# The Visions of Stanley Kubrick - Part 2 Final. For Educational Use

Kubrick's films have fabulous camera movements. When you think of 2001, you think of slow pans.
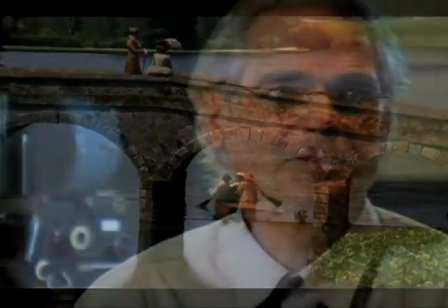10s
When you think of Barry Lyndon, you think of zooms. Zooms is something that was used very stylistically a lot in the early, in the 60s and 70s.
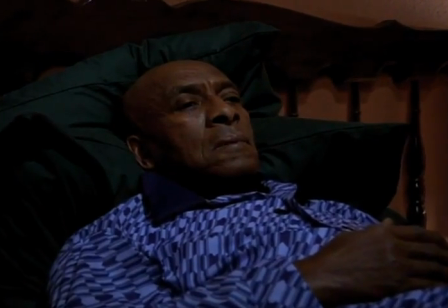19s
But Kubrick uses it in a way in both The Shining and in
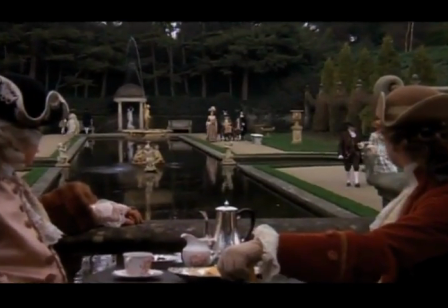24s
Barry Lyndon in ways that reveal things to you over a course of time. I know that the more technological knowledge the director has, the better filmmaker he becomes,
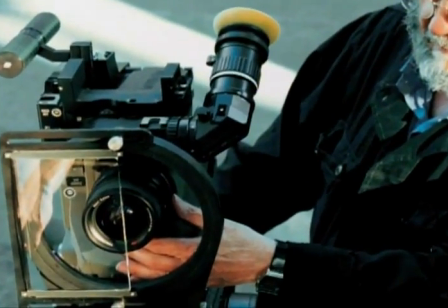35s
simply because he understands the emotional aspect of image size.
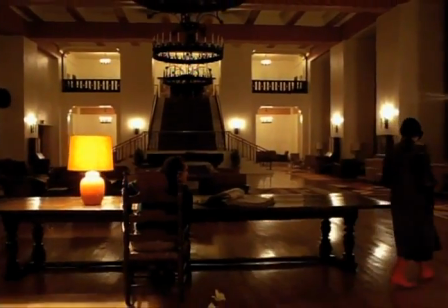39s
I think a sense of environment and place was important to him,
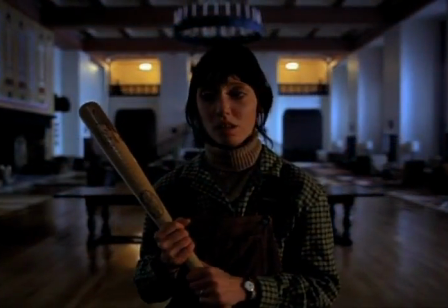45s
and the wide lenses always included where the person was, as opposed to what you see in a lot of movies where it's sort of floating heads, talking heads, where everything is blurred around.
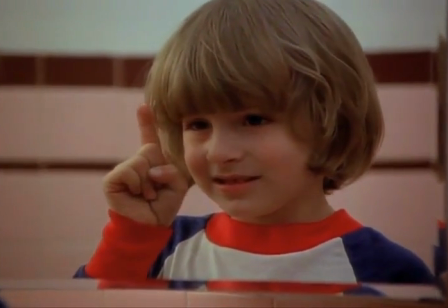56s
When you put a long lens on and do what we call a close-up, it tends to blur everything else around you, and it's just kind of a talking head. That's one thing. The second thing was the movement, the sense of movement through those hallways.
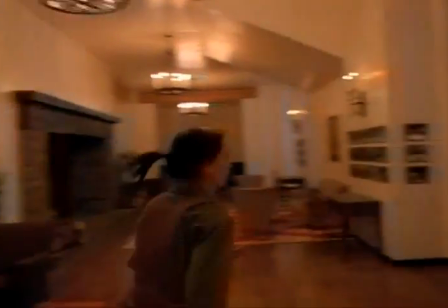71s
That's increased like crazy with a wide lens. You get the sense of enormous movement. And somebody coming at you, or a strike at you,
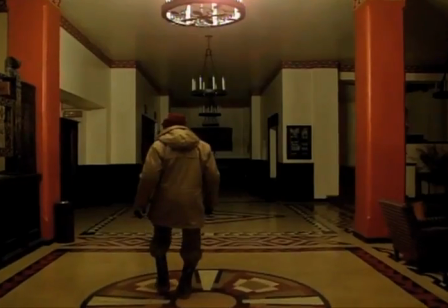81s
or a move toward you or away from you is exaggerated enormously in a wide lens.
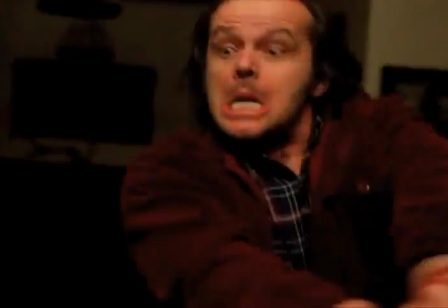91s
So if you talk about Kubrick, he exactly knows what the lens will give him. A very conventional way of creating a horror in the close-up would be to employ long lens, where you really don't know where the horror comes from.
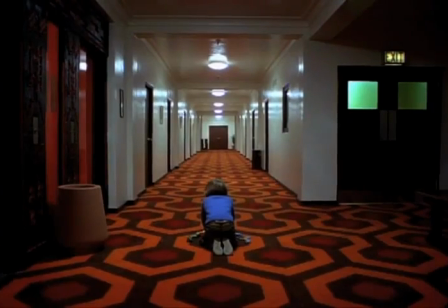103s
What Kubrick did in Shining, he employed the opposite.
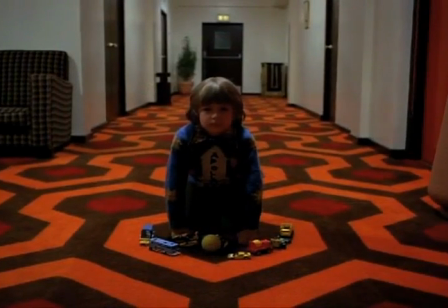106s
He employed 17, 14 millimeters, where you see everything and you don't know where the danger comes from, but you can see the space it may come from.
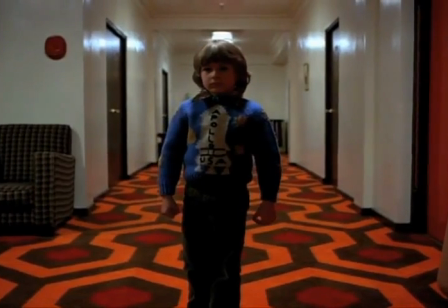114s Mom?
And that's scarier to me than the conventional way of conveying the horror genre.
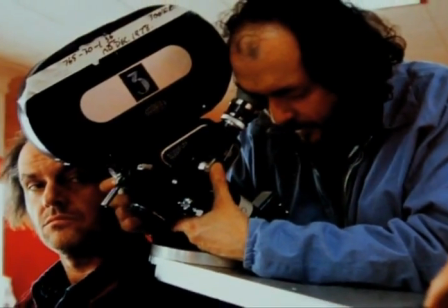122s
Even though he didn't operate all the time on his films, certainly handheld camera things he would operate on because he had a real
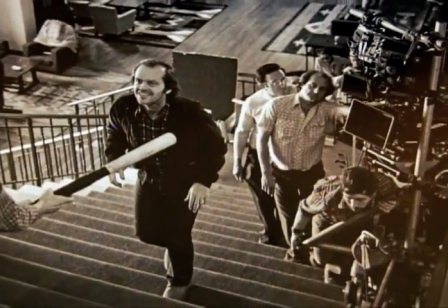131s
understanding of what he wanted to do, specific to the way he wanted to move the camera. Kubrick always moved the camera.
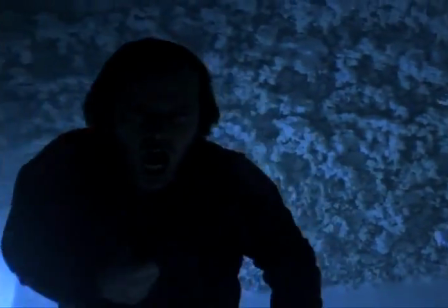140s
It's almost like the Steadicam was invented for Stanley. He lit like a lot of great artists. He had that kind of an eye. He went all the way through the complexities and back to something terribly simple.
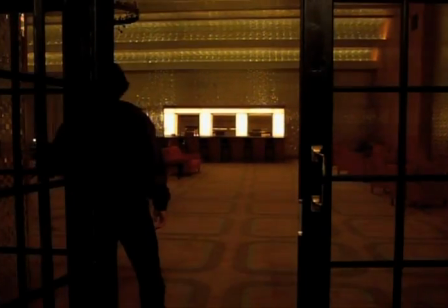154s
He used real lights, screw a light bulb in and turn it on and shoot. That's one of the great things about having a director who is also a photographer.
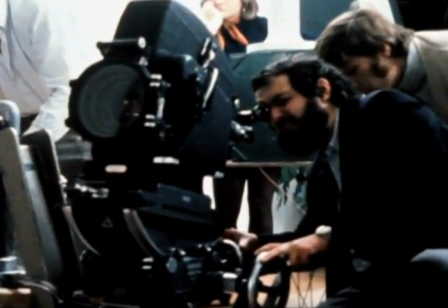162s
Every one of Kubrick's cinematographers had said that if he wasn't a director, he'd be the world's greatest cinematographer. He gave me a Nikon with 3 lenses and a package of Tri-X film and a bunch of instructions.
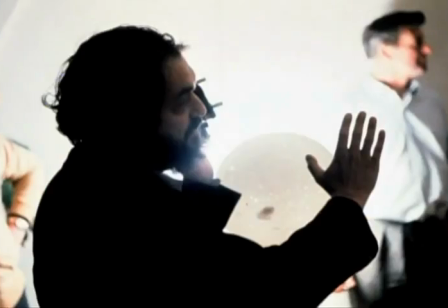176s
The first one was never use a flash. He was consumed with visuals.
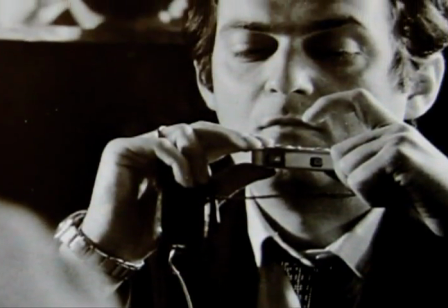181s
He was really a photographer. That's what he did, He saw you in relationship to your surroundings.
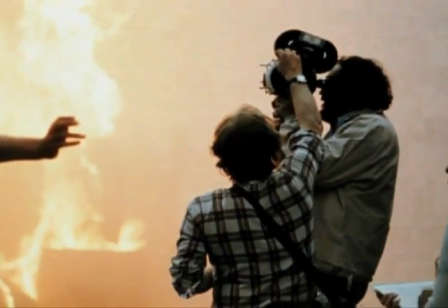190s
That's what spoke to him. It just meant more, I think, to him, those elements in the composition.
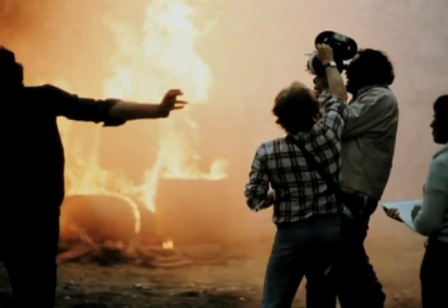196s
Stanley had his own Stanley Kubrick technique. Because he was so strong on imagery, he just loved the fact his creative team,
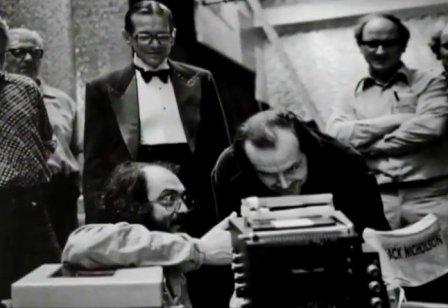209s
his lighting guys and the set designer, everybody understood what was going on and why.
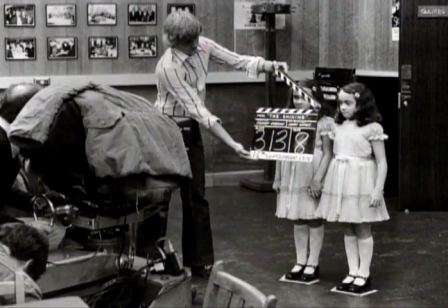214s
The costumes and the hair and the makeup worked together. So I worked very closely, for instance, with Milena. It's interesting to look at Stanley because from the way he chose the
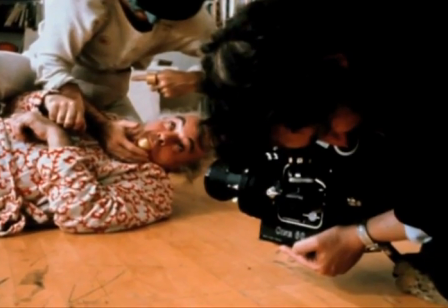225s
shots in Clockwork Orange was totally different from the way he shot The Shining.
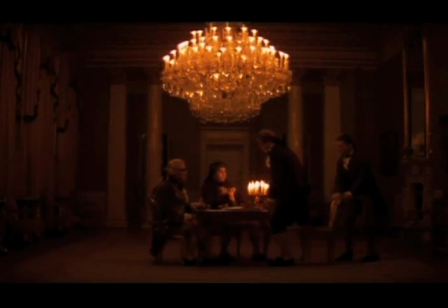230s
And it was fascinating how, in Barry Lyndon, he had special lenses and the candles. And he taught me how, explain, because he liked to explain things. He was always very kind and gentle whenever you ask him certain questions.